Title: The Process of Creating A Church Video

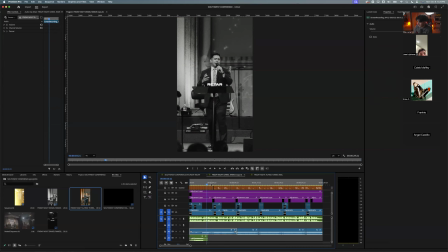(24:41)
So, you know, the audience is expecting some change or some clips.
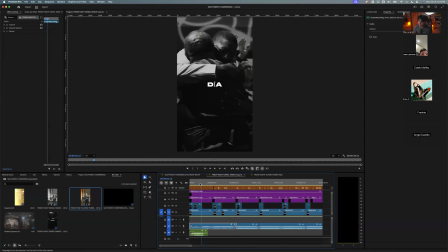(24:45)
And then also one thing I added that was small was I added the sound effect, which helps the cut. go into the.
Usted mira la condición del mundo en este día y yo,
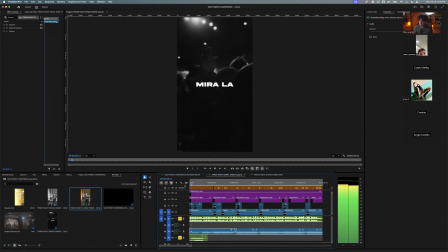(25:02) You guys will see how it helps transition. usted mira la condición del mundo en este día y yo quiero retar.
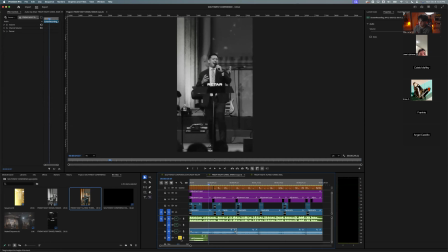(25:10)
So if you put it all together, Usted mira la condición del mundo en este día y yo quiero. so you kind of hear that it's a smoother transition. It kind of build it makes it helps it build a kind it kind of builds it up to what he's going to say.
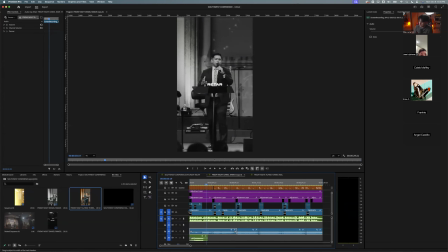(25:26)
So this transition, this sound effect is called the riser.
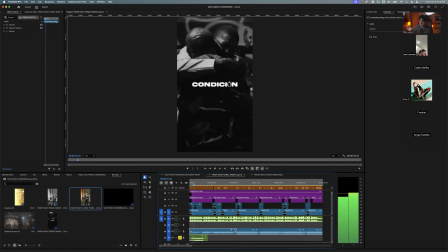(25:30)
So it almost sounds like the audio is rising, like gets more intense, and then there's the climax.
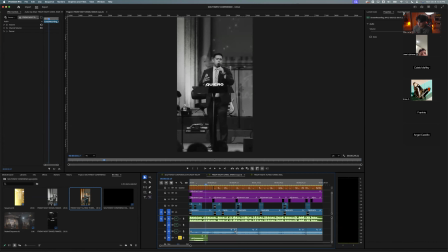(25:37)
Right. So there's multiple things that are going on.
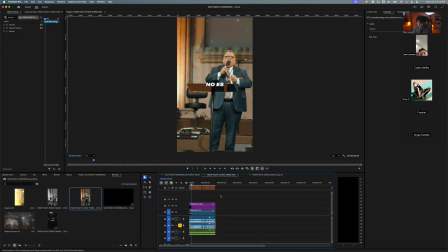(25:41)
I could have just left it like this one right here, which I thought was really boring, or I wanted to make it more interesting with the trendy audio,
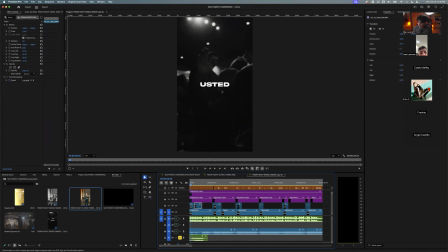(25:49)
editing with the trendy audio using B-roll because B-roll, helps, visuals, all that good stuff.
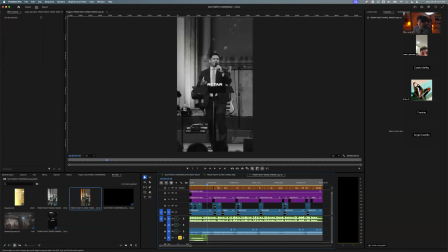(25:56)
And then the change in captions with the yellow, you see this here.
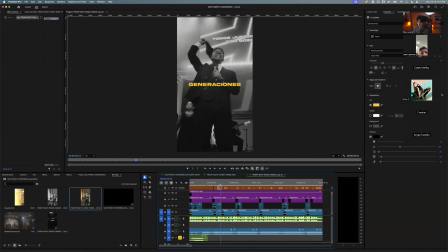(26:03)
So there's multiple things that made this real. I like it a lot for a sermon clip pop out and not make it some boring clip. So it's a pretty simple edit. But there's just little things that just make that real pop out because
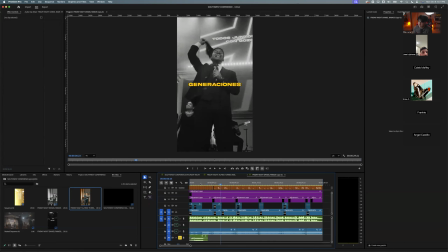(26:22)
I was watching it when I was editing this video. I was like, something's missing and B-roll, captions, and this little things like the little sound effect. And it's super important. Something you guys need to learn now is what will separate you from a beginner amateur videographer to a really good one is your sound effects.
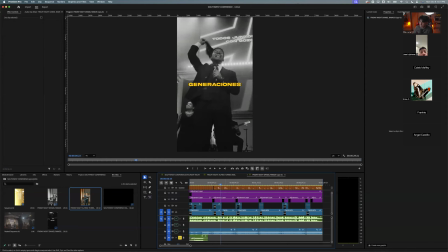(26:41)
And this only had one sound effect because I didn't really think it had it really any fit for anywhere else. Yeah, I could have. But your sound effects, adding little things like that are going to separate you, the detail, things like that. So that's how my process was for this one and how I wanted to make it pop.
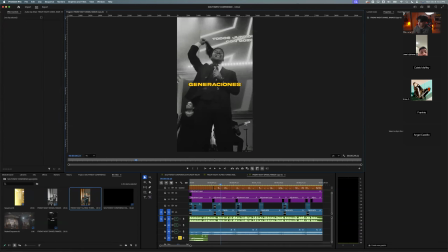(27:00)
Do you guys have any questions about this one? Um, any comments, questions on how I did certain things? How are you guys feeling about this one? Do you guys feel like you guys could do this? Maybe if you guys are doing sermon clips, for those who are doing sermon clips,
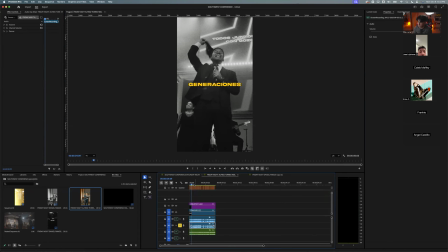(27:19)
um, do you guys just keep it like this, or do you guys add some some B-roll?
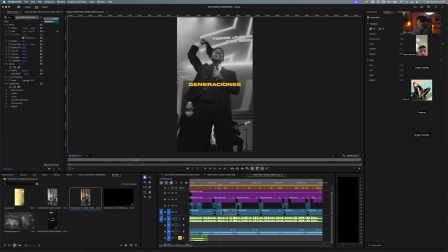(27:27)
Do you guys add little things like that? Why is it black and white? That's a B-rolls are good, yeah, Jose, that's good. Anybody else or add some things like that?
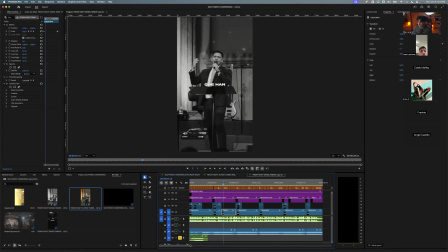(27:44)
I really like the black and white because I don't know, it just kind of gives a dramatic effect for what I wanted to do, right? Especially with the audio. I'm in the grain. This is without the grain. Well, this is just the like this is just like without the black and white.
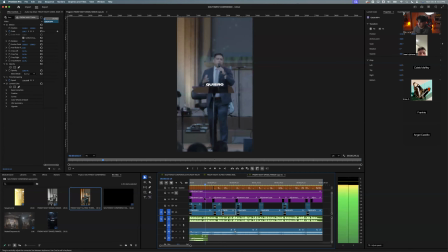(28:01)
I don't know. There's like really no dramatic effect.
Ese día y yo quiero retar That looks whack, compared to a this. alguien en ese lugar.
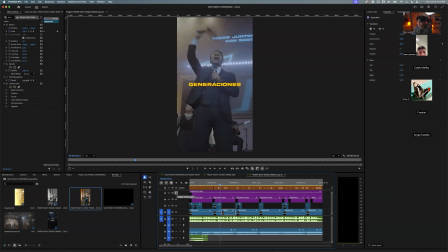(28:10) Generación.
Like if we remove this. I don't know. It just doesn't give that dramatic effect that I want. So there's multiple things that play into a good video, right? There's obviously your color, your captions, there's your sound effects, your music.
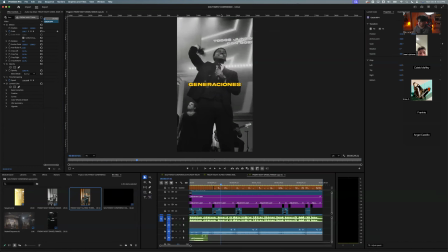(28:26)
It's really important to stay aware of all that. Let me see if you have good questions. The color change, the captions stand out, right? Does the software give you automatic captions? Good question. Yes, it does. So Premiere, I know DaVinci does too.
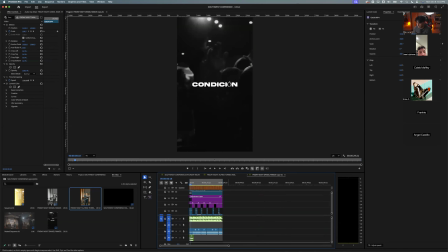(28:41)
It gives you automatic captions. So if you have a audio source here, right here, just say let's duplicate this.